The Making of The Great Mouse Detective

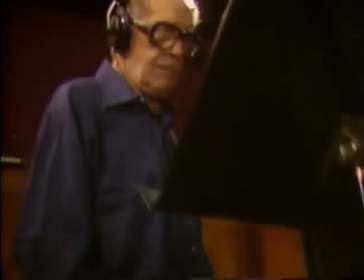4:06 In a departure for Price, the actor not only delivered Rattigan's dialogue,
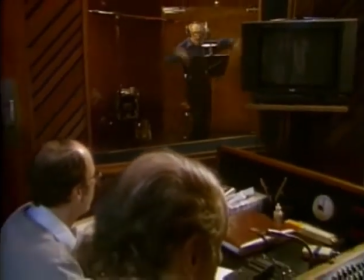4:11 but also sang to music created by Academy Award winner Henry Mancini.
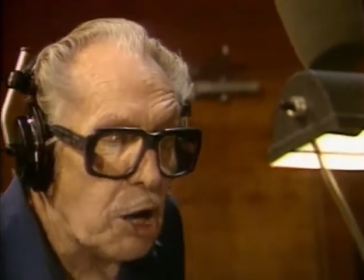4:17 With time so short, I'll say so long and go so soon.
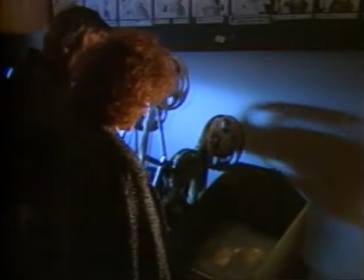4:25 Goodbye.
Grammy Award winning artist Melissa Manchester wrote and performed a song as a barroom mouse.
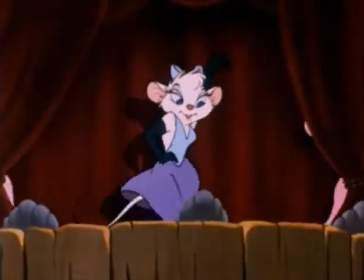4:35 I
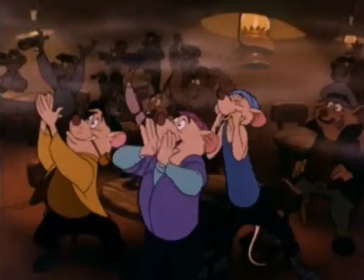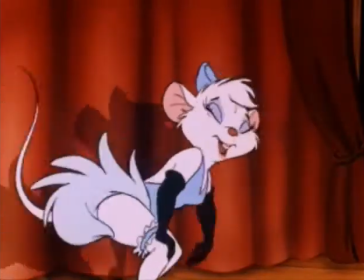think I'm very attractive as a mouse. As I was singing and imitating her movements, I guess I infused some of my, just my body language, because I see some of the attitudes, very kitschy and very, the shoulders were just jumping around. Of course, she shakes her fanny a little bit too, which I must have been doing. But I wasn't in a little blue costume with feathers, I can tell you that. For composer Henry Mancini, animation was a new experience. It's the first animated feature I've done. Of course, the Pink Panther was animation, too.
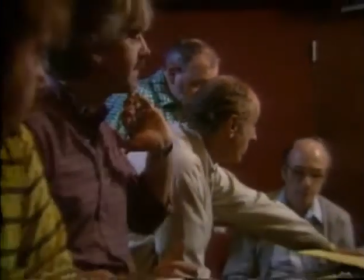5:24 But it's different for some reason working with, you know, these little figures up there rather than people. One thing, everything goes so fast. I mean, the pacing and the story just zips right along.
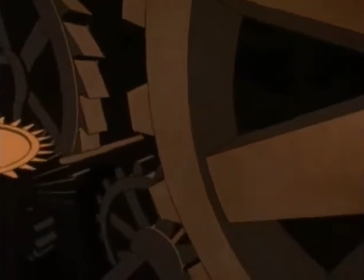5:38 Through the years, Disney has been a constant innovator in animation technology, creating visuals never before seen on the screen.
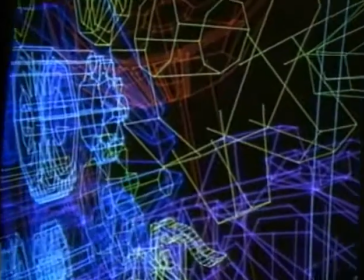5:46 The great mouse detective introduced another Disney first, blending computer-generated animation with hand-drawn characters. Once we've done the computer graphics on the screen, the computer, with a ballpoint pen and a mechanical hand, draws what was on the screen onto an animation piece of paper. And it'll come out with a drawing that looks like this,
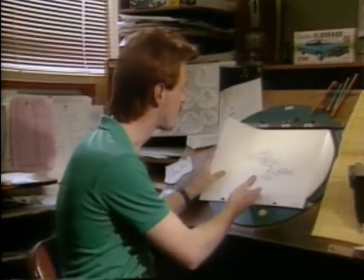6:10 just basically the gears. and with a new piece of paper I'll put on top of this and I'll draw Basil running for his life on the gears.
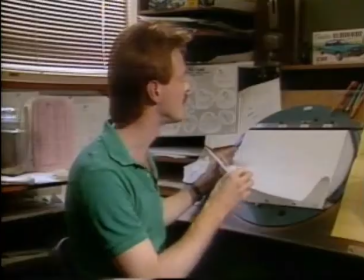6:19 So it makes a nice hybrid between computer graphics and character animation.
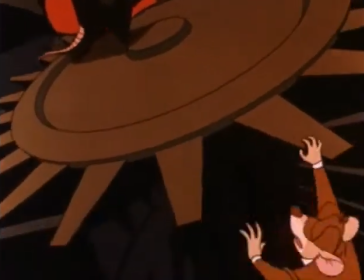6:29 Combining traditional animation with new technology enabled the Disney artists to
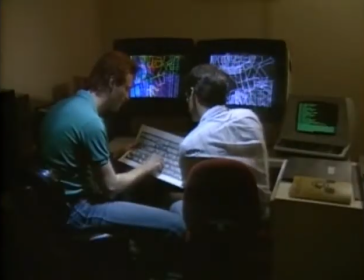6:34 create an exciting climactic sequence unlike any ever seen in an animated film. With the entire room and architecture and gears and beams and a clock face all in the computer's mind, we could then move through the set just like a live-action camera could do or even more like a helicopter can do. So when the characters are running like this up the gear, the camera's panning and moving along with them in tremendous kind of shots that aren't normally possible in an animated picture.
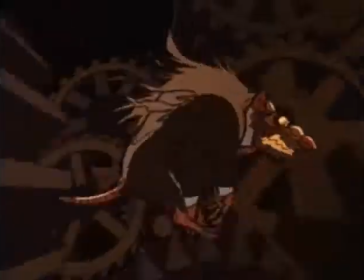7:02 This is the kind of cinematography that we're used to seeing in a Spielberg movie. It's very exciting to kind of create this sort of footage because you feel like you're right there and that you're actually charging up these gears and missing big teeth by millimeters and stuff. And so for me as an animator and a filmmaker, it's very gratifying to create this kind of exciting footage.
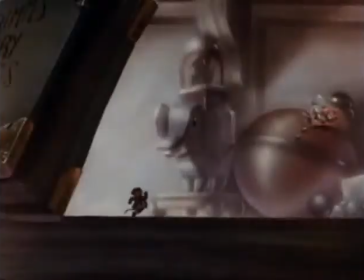7:21 While the great mouse detective is certainly an impressive display of animation technology,
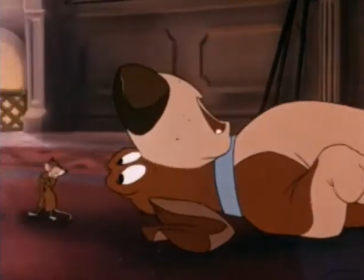7:26 at its heart is a funny and engaging story loaded with lovable characters.
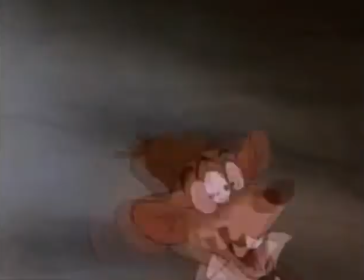7:31 So Mickey can take a well-deserved rest while his descendants carry on the great tradition of Disney's animated mice.
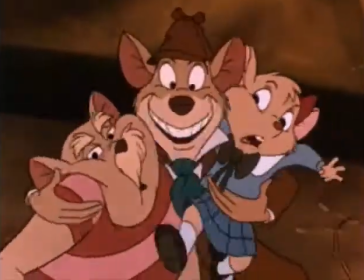7:39 Smile, everyone.